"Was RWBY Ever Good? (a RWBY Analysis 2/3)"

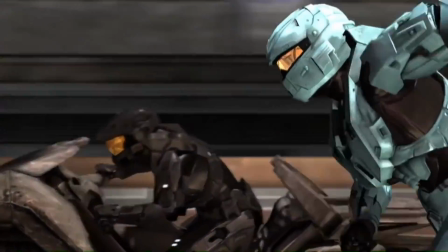Even before RWBY, Monty rarely kept his fight scenes in a single place, and it adds so much to the tone of these fights.
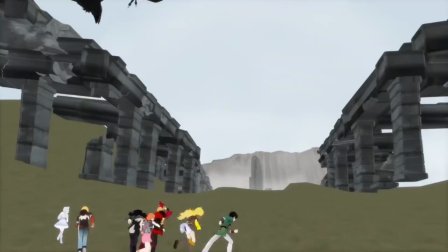That extra layer of motion gives them a sense of constant gain and build up until the final climax.
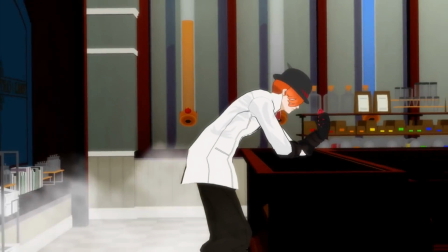Moving from a small dust shop to the streets to the rooftop,
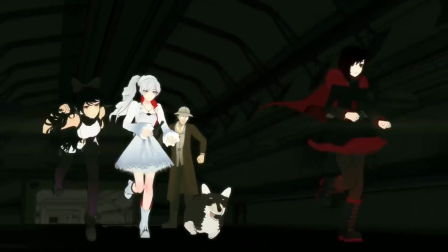or a highway to the abandoned area beneath it, or from a train to the city streets makes them feel bigger and more intense,
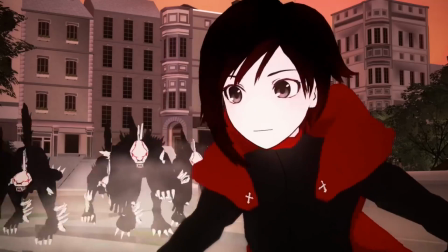if only by a little bit. But that little bit is all it takes, along with just adding more variety to the fight as a whole.
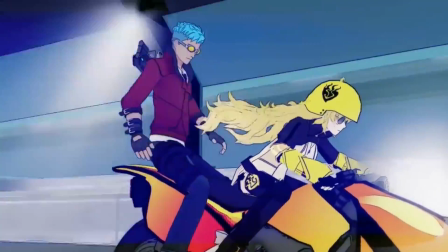And of course,
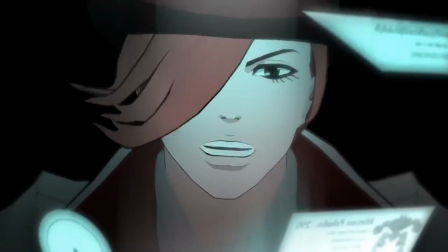the weapons are also a huge factor in these fight scenes because they offer such a wide variety of fighting styles and scenarios to experiment with.
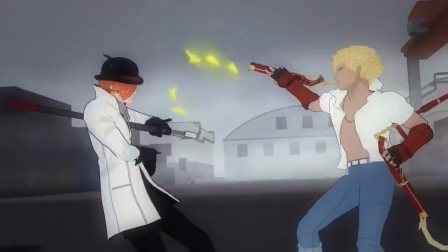When was the last time you thought about the it's also a gun meme? That was a pretty huge selling point when Ruby first started airing.
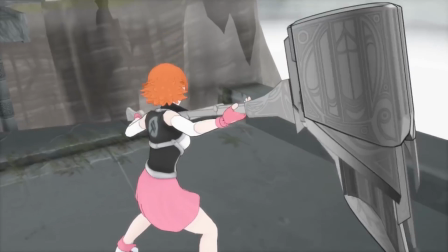Not just the element of surprise upon its initial reveal, but also the inherent flexibility of combat that comes with transforming weapons.
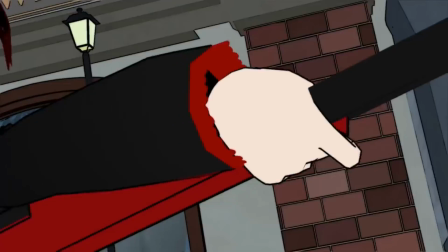It's such a cool tidbit to know that Ruby is able to swing her scythe around by using the momentum created when firing from the other end, but more importantly,
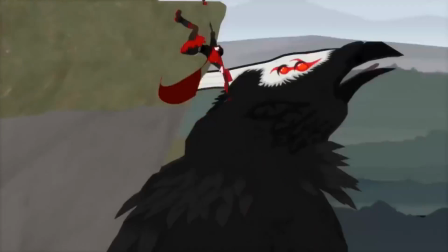the dual nature of big fuck-off scythe plus high-impact sniper
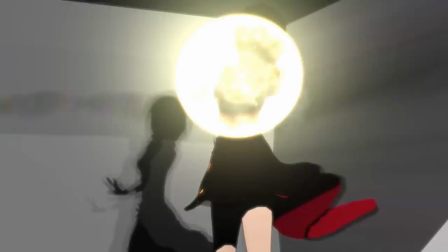rifle makes the combat infinitely more exciting to watch because you're always curious
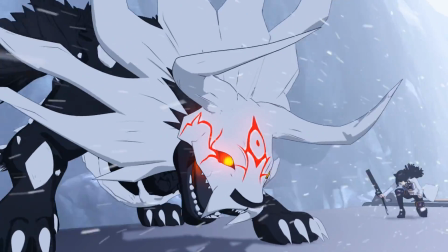as to what kind of strategy will be employed in a given battle. Sure, everyone can swing their weapons at insane speeds in Volume 6,
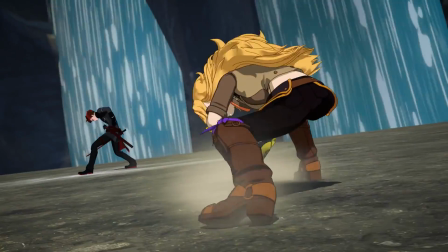and you can even see each individual swing, and the camera can capture the fight from all these cool angles, but at the end of the day,
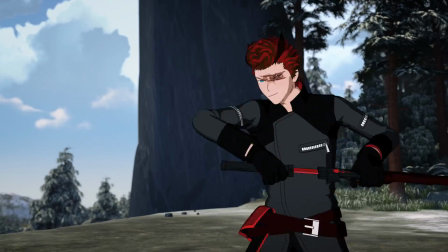it still comes down to two people in an empty box swinging their weapons super fast.
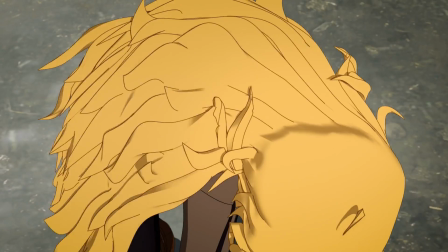And I can get a competent version of that in even the most mediocre of anime. What I can't get elsewhere is something like this.
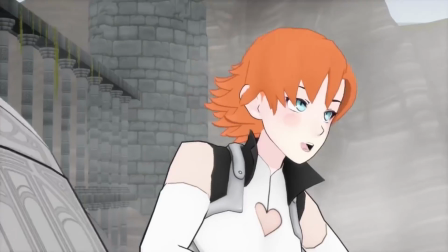Nora nailed it! Heads up!
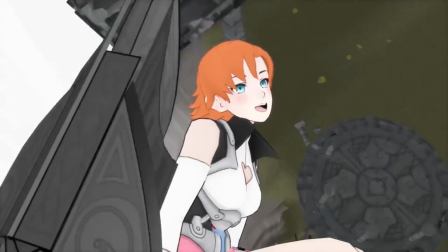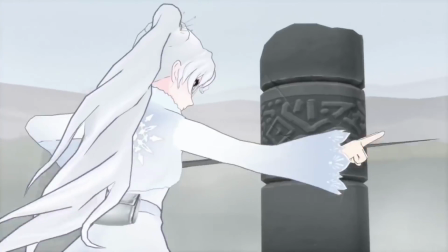Which is why it's so disappointing to see Ruby completely give up on having creative fight scenes chock full of crazy ideas.
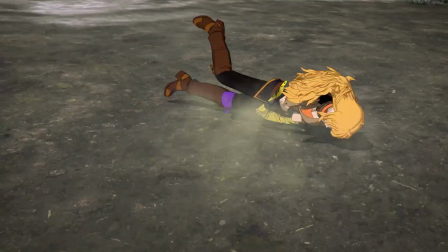Yes, the Atom fight was flashy and stylistic, but the actual movements in that fight were just three people in an
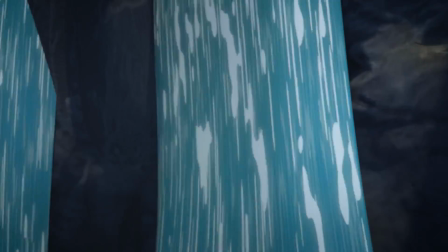empty box swinging their weapons really fast and occasionally punching each other.
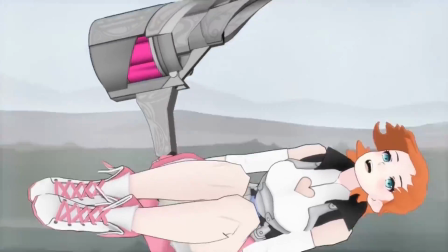Nowhere near the level of any fights from the Beacon trilogy.
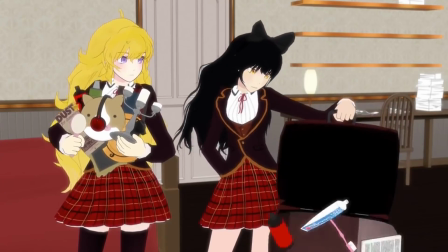Okay, I talked about the structure, the characters, the animation,
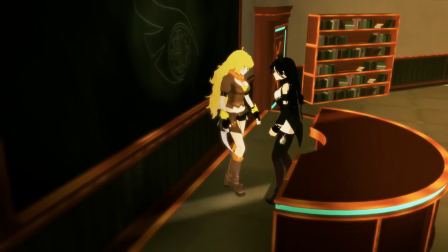the humor, the fight scenes, and each volume individually, but I feel like I'm missing something.
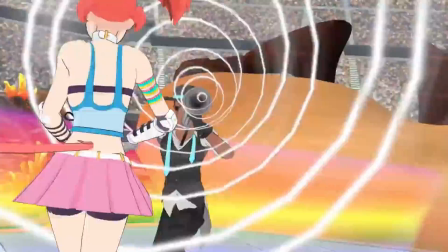Something absolutely essential to RWBY's identity. Now, what was that exactly?
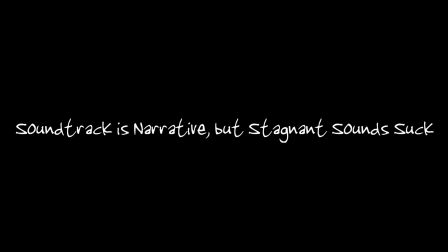Oh yeah.
I hate you, and I hate the bands you like!
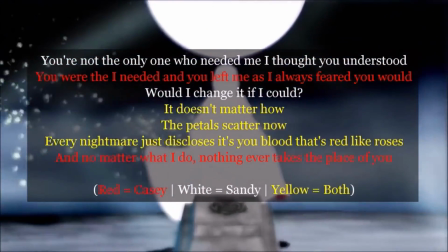I've already done an entire video on how RWBY's soundtrack contributes to its narrative, so I'm not gonna go over much of that here.
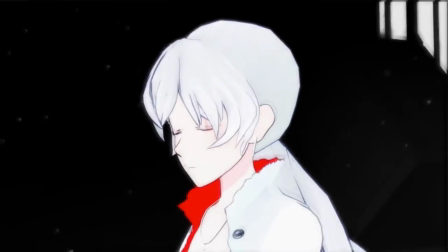Rather, I want to focus this time on the sonic end of the tracks, as well as their implementation in the show.
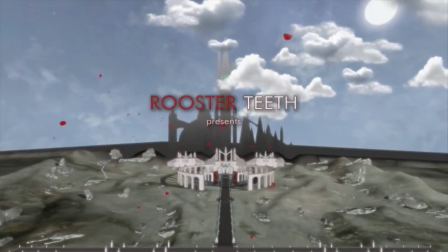Now, take a step back for a moment and think with me about something.
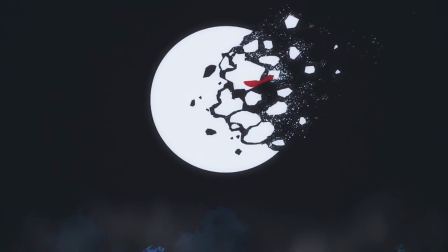What is it that you actually like about Jeff Williams?
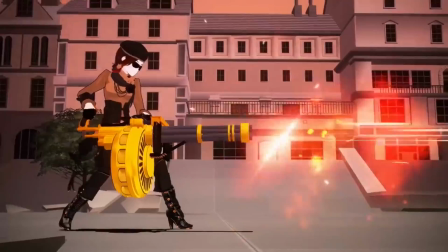The first answer that comes to mind is probably he writes really awesome rock tracks,
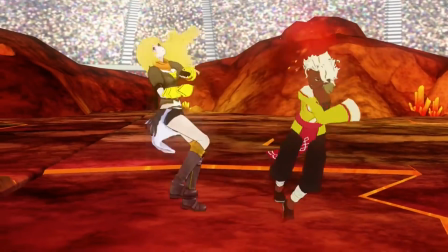and that's a valid reason for liking the music in this series, but for me it goes much deeper than that.
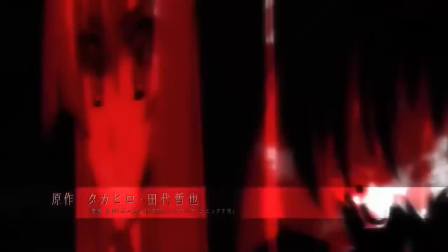I can get awesome rock tracks pretty much anywhere.
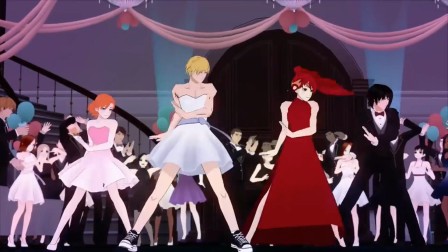What I can't get anywhere else is the sheer variety of genres and styles that Jeff is able to master.
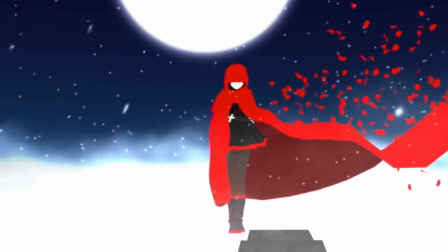Think about the songs in each of the first four trailers.
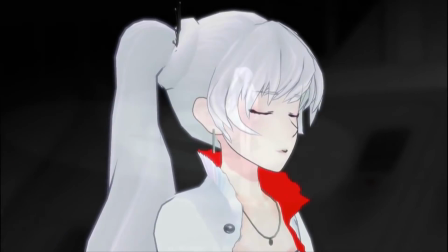An acoustic guitar backed by strings, a piano and vocal performance with orchestral accompaniment,
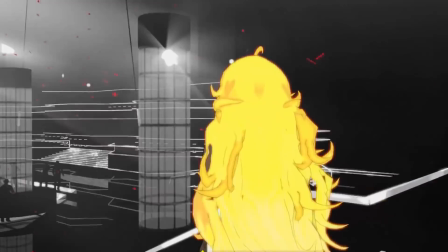an electro rock track, and a techno remix of the first three.
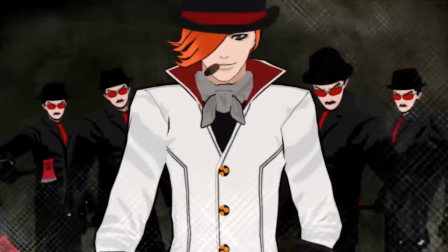It wasn't until This Will Be The Day that we got a taste of Jeff's pure rock side for this series,
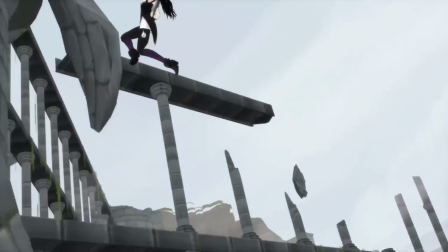and that sets some pretty high expectations going forward that RWBY manages to outpace over and over again for quite a while.